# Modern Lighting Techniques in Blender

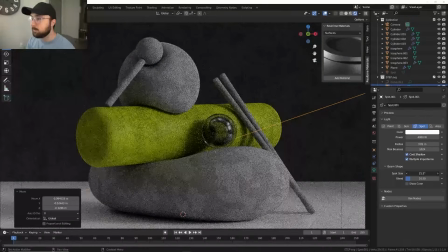(4:10)
And then what we can also do is play with your spot size so that your spot is going to be playing with that.
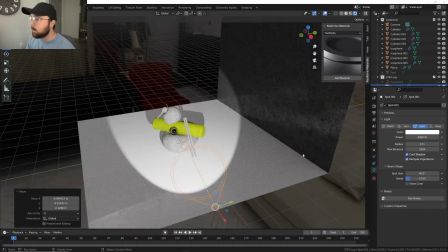(4:18)
So bring your radius down and then I'm going to kind of play with my spot size. I hope my viewport isn't freezing right now.
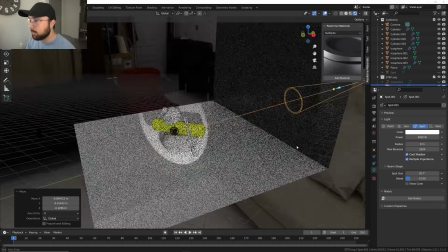(4:24)
Typically when I play with lights, it freezes my viewport.
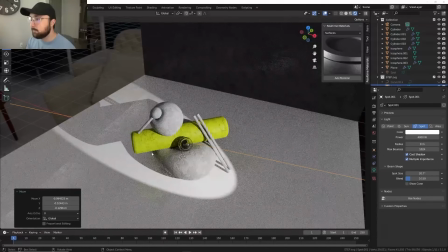(4:27)
So notice how we have our spot size condensed to this area and then we just go ahead and bring that radius up until it's nice and
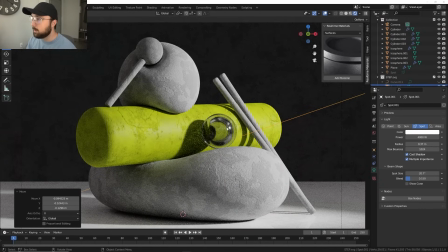(4:34)
soft and there we go we've created something of course that's still pretty harsh um trying to remember how i handled it in my original artwork which is
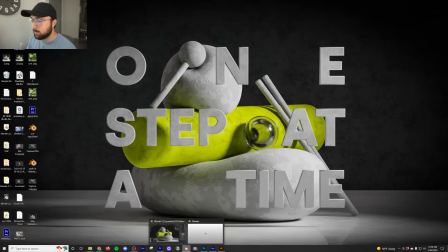(4:41)
on my desktop yeah so i kept it relatively harsh and it's fine um and
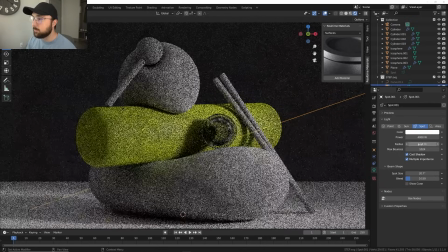(4:47)
there it is it's still pretty soft so we can do something like this and then maybe do 5,000.
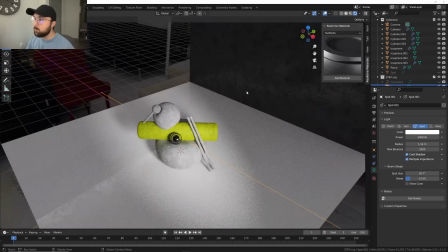(4:54)
There we go. It's great. And then what we did was also for that HDRI.
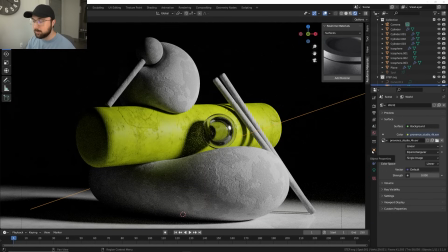(5:00)
So if we go to zero, no HDRI, this is how it looks. So I picked a HDRI that's just like an interior of a house. You can use like a studio, something that's still soft, no harsh lights in that HDRI.
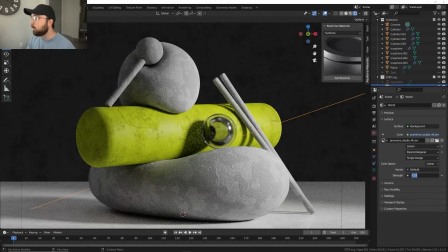(5:12)
And then if I go back, I did 0.015, very low.
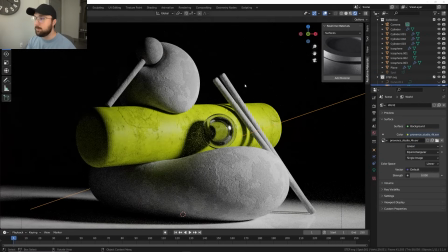(5:18)
And what it did was it kind of filled out that very just ridiculous blackness of the scene,
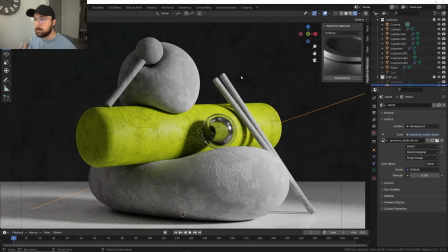(5:25)
now it gives you very soft, very good lighting for just this kind of still life scene.
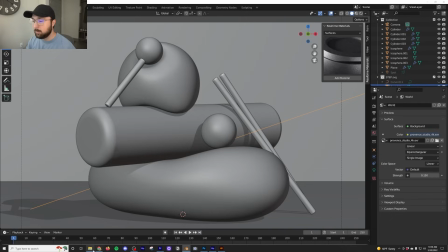(5:31)
And that's how you pull that off. All right, onward, on to the next one.
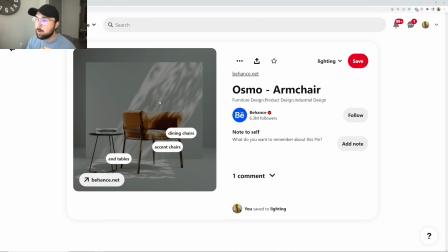(5:39)
This one's really interesting. I've done a tutorial on how to actually get lighting like this animated.
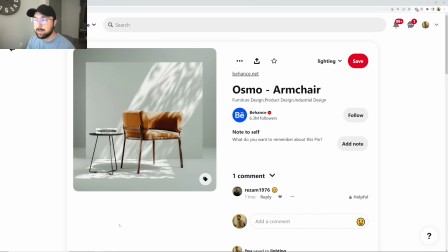(5:44)
If you want to check that out, I think if you type in like Ducky 3D animated lighting, this one should come up, but I'm going to show it to you guys anyway, because this,
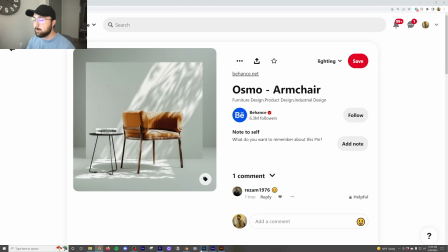(5:53)
I'm going to show this a different technique than that one. That one was done with built-in textures. We're actually going to get different textures for that.
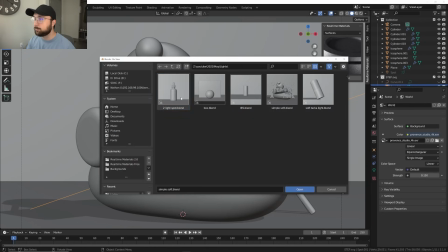(6:00)
So I'm going to go ahead and go and grab that. So this is the scene that I created.
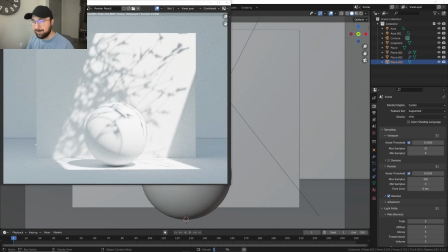(6:09)
So if I just go ahead and render this, hopefully I'm not frozen. See how it looks very relaxing. we have some type of greenery or plant or whatever in front of a light. In this case, I did use an area light. So here's how we, here's how I built that out.
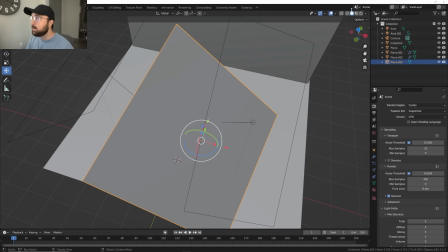(6:27)
So I'm just going to go ahead and I'm going to hit the render button here.
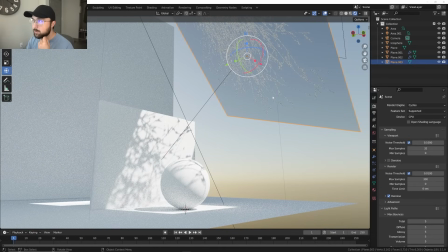(6:31)
So there's a lot of things going on here, but essentially what we have is a plane right here. And I took a PNG image of, or it was just like a black and white image of a plant from textures.com. And we put an area light right behind it. So the area light is shining through it.
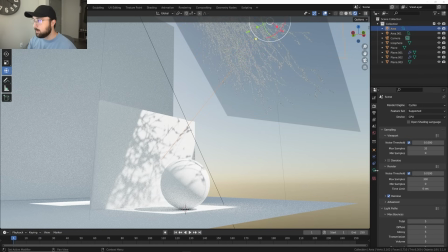(6:51)
And one thing that's very specific that we did with the area light. And so we made the spread at one degree. I think that that's what that means degree. Um, so if you notice this, see how the lighting looks.
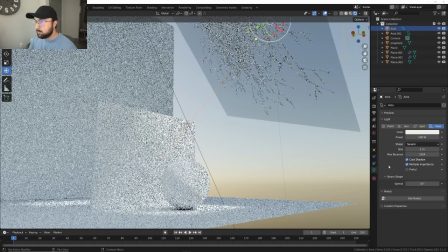(7:02)
If I bring that spread to say 10, that entire thing is gone.
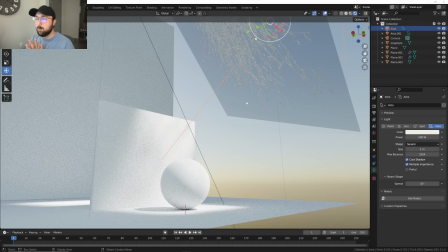(7:10)
The whole plant is gone just because the area light are by default, very, very, very soft.
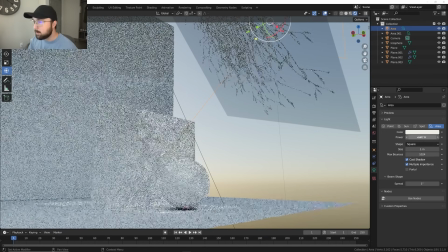(7:16)
You can probably hear my cat eating in the background. So if you bring that to one, it's as solid as it gets.
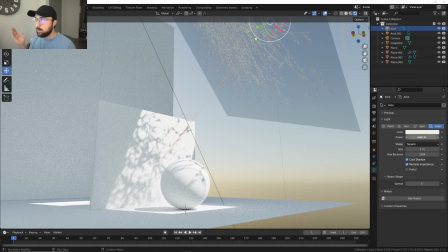(7:24)
That light is not soft at all. And it's going straight through that. And so in this case, this is a very general video, not a tutorial on specifically how to do this, but basically you can take an object and then put an area light right behind it,
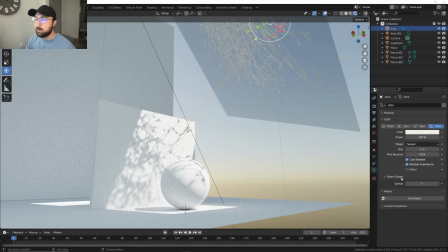(7:40)
shine through it. And you can really have some fun. I'm specifically using, um, like shrubbery greenery or something that creates a very calming effect.
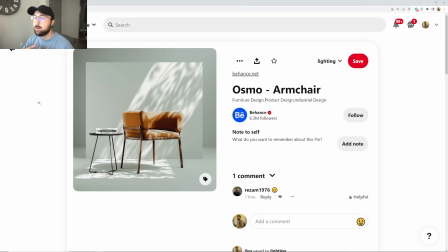(7:49)
So this looks like leaves from a tree. It just looks very calming and very natural.
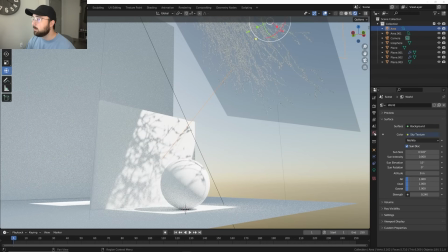(7:54)
Um, at the same time, I also used, um, blenders default sky texture using a Nishada. And then I made my sun intensity at zero. What's really cool about that is if you put your sun intensity at zero, that sun is like not on and you're just using like very soft lighting.
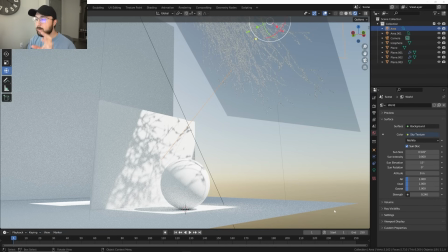(8:11)
And then we have the strength at 0.24. So very low, like HDRI lighting. And that's really the key.